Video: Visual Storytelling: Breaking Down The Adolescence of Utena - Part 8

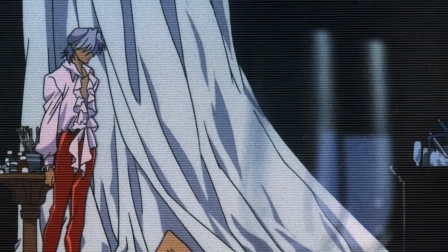Is this only Anthe recalling what she went through? Is this Utena, who we had just seen, recalling this information that was shared with her earlier? We don't even know if Utena knows about this part of the scene.
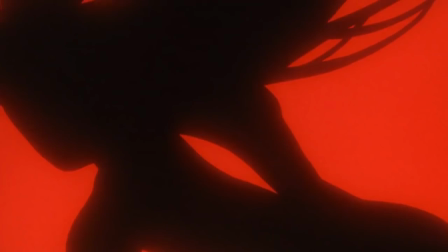Presumably we do because she has the scar, or she has the hole in her chest, and this is where that comes from. So let's read it as that Utena is remembering this.
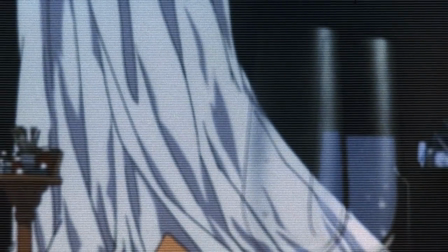So that's probably why there's no cut back to Anthe or any other contextual information there,
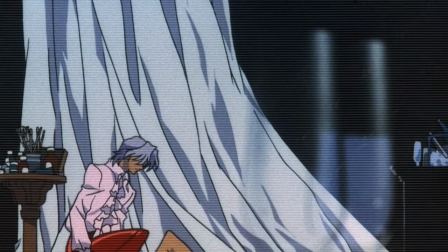and why this flashback scene is kind of bookended with Utena going in and then Utena again when we come out of it.
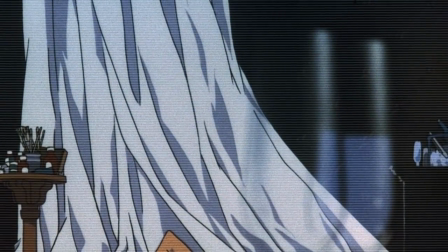The framing's great coming into this with the rack focus on the water glasses, so we're further confirmed that we're a third party.
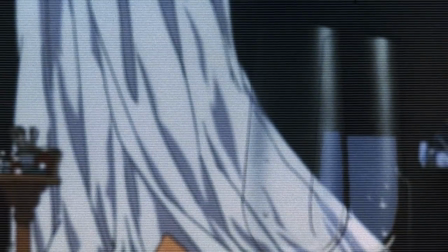We're not seeing this from either Akio or Anthe's point of view, so it's likely Utena reviewing this memory.
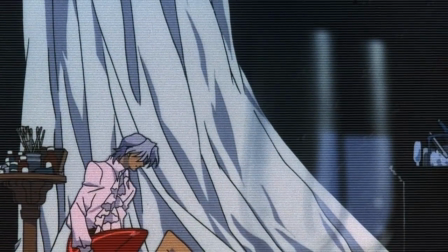Add on to that one of the water glasses is empty, and it's the one that was closer to the camera on the table,
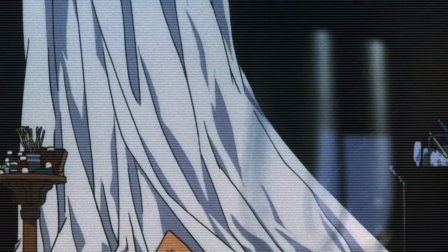which when we saw it in the previous scene was the one that had the date rape drug dropped into it.
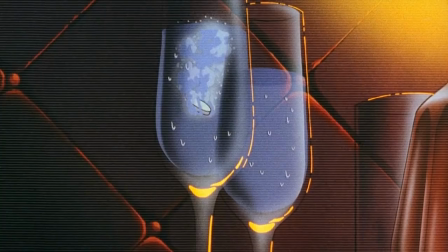Clearly places it temporally, which places it after the events of the previous flashback, which isn't too much of a leap considering it happens after it in the film. But it does indicate that Anthe, who had been aware that she was being drugged, went along with it,
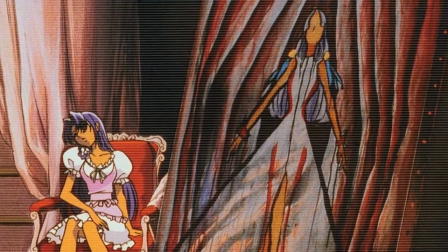which is very much in line with her forcing Akio to play the prince, her being passive and submissive,
and fits real nicely with her line here, "Don't worry, you are my prince.
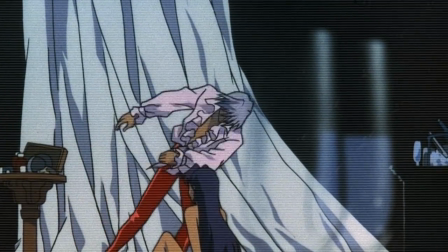You can do with me what you please, you can do anything."
It very much calls back to the relationship between Anthe and Akio we talked about before,
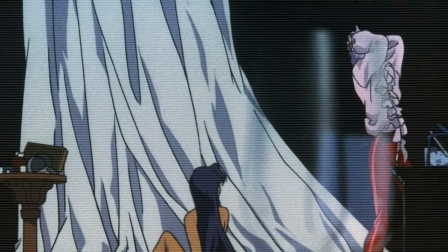of her forcing him into the role of the prince, even though that's not a sustainable thing, and, his failure to embody the
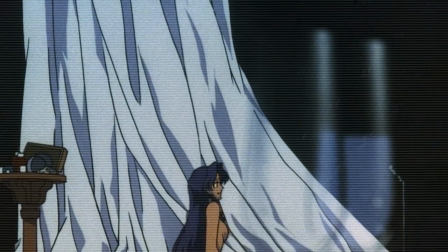ideals of the prince. And I think his suicide is very much because he cannot live up to those ideals.
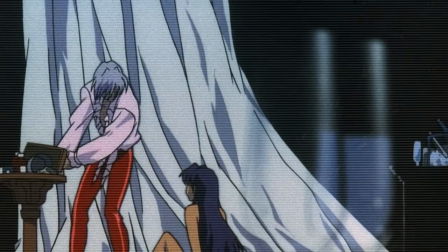And a lot of Anthe's sin is forcing him to engage in that. And it's definitely worse than, vilifying him.
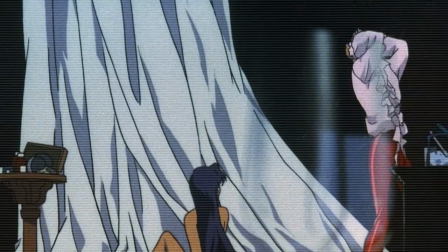I think had she hated him and denied him the label of the prince after what he did to her,
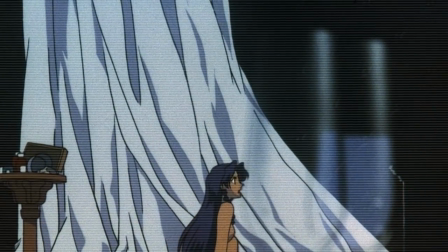and perhaps he even did it to her to get that denial or to escape being the prince,
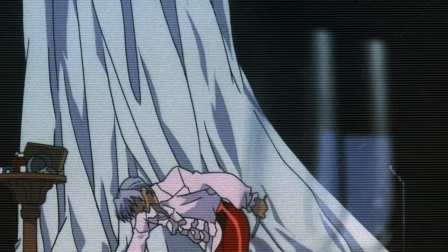then that would have been a much kinder fate than being forced to play the prince in spite of his terrible deeds.
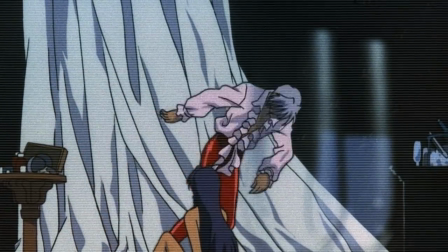So yeah, I definitely see Akio's suicide as a rational action here,
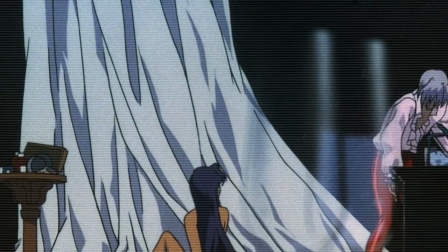rather than bear the impossible burden of being perceived as perfect,
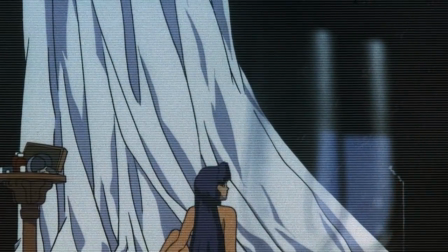full well acknowledging that you do not live up to those ideals.
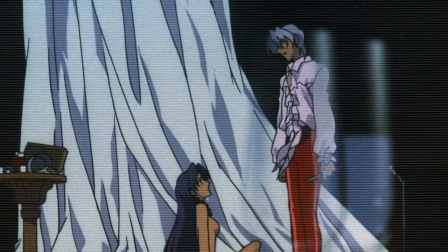It's much easier to deny that with actions, and when that fails, to just escape entirely.
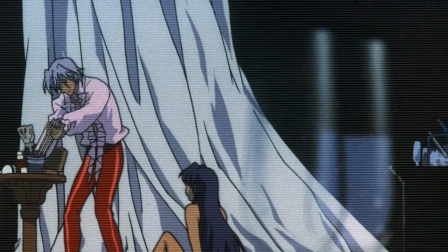But here, we come to a very interesting point, and Akio brings up the idea of the key first.
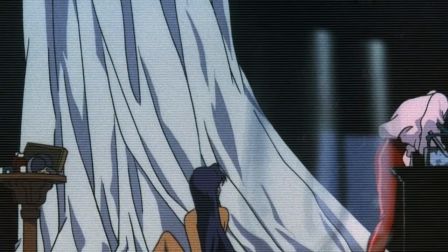This ties in nicely to his suicide. If he can't live up to those ideals and he can't shed himself of them
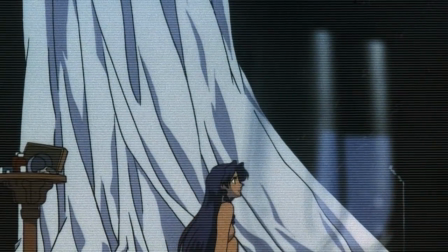within Otri Academy or, within the world that he's currently in, why can't he leave, much like Anthe does later on?
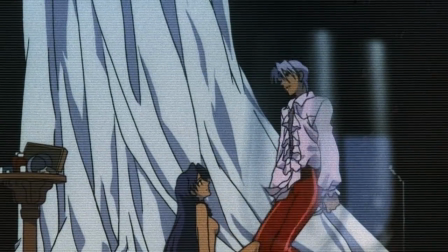Divorced from the semiotics of everything,
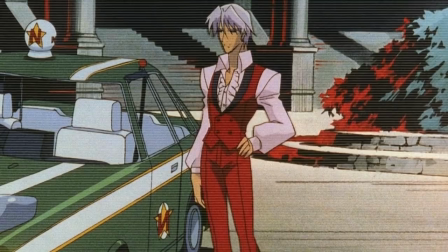why can't he rise above needing the idea of the prince or being beholden to it and redefine his own terms and become an adult and then rid himself of the social structure that embodies the prince? Well, within the confines of the metaphor, it's the key. He doesn't have the key.
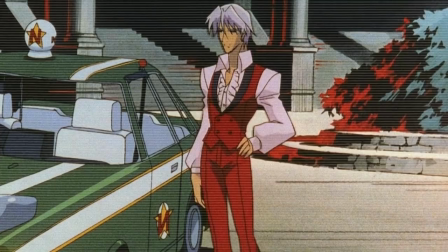He can't escape. It's interesting that finding the key is kind of his last-ditch effort before his final act of suicide,
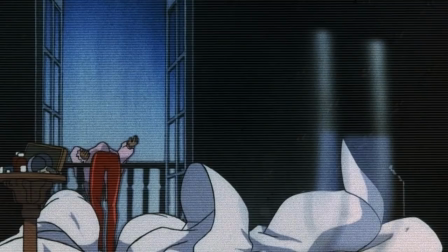indicating that if he found the key, he wouldn't have killed himself, but also indicating that he knew he wasn't able to escape after Anthe refused to allow him to stop being the prince, but even then, a key would let him escape. So he doesn't have it, but he knows that it's valuable for getting out of this social structure of the prince.
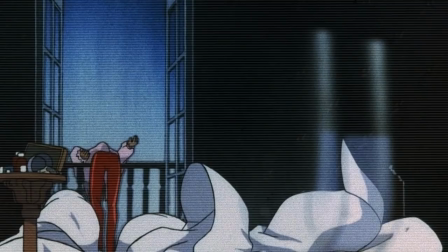And of course, that brings up the obvious question of what is the key? We had a great, hour-long discussion with Only in Themes and my friend Kura in our Discord. And one of the things Anthe brought up was he wasn't really sure what the key is.
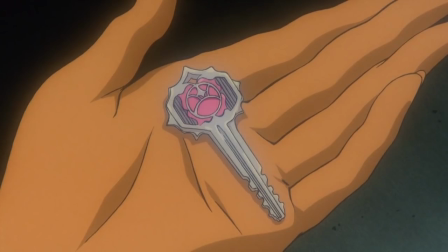And yeah, I definitely think it's very crucial to the film to figure out what the key is and what that means.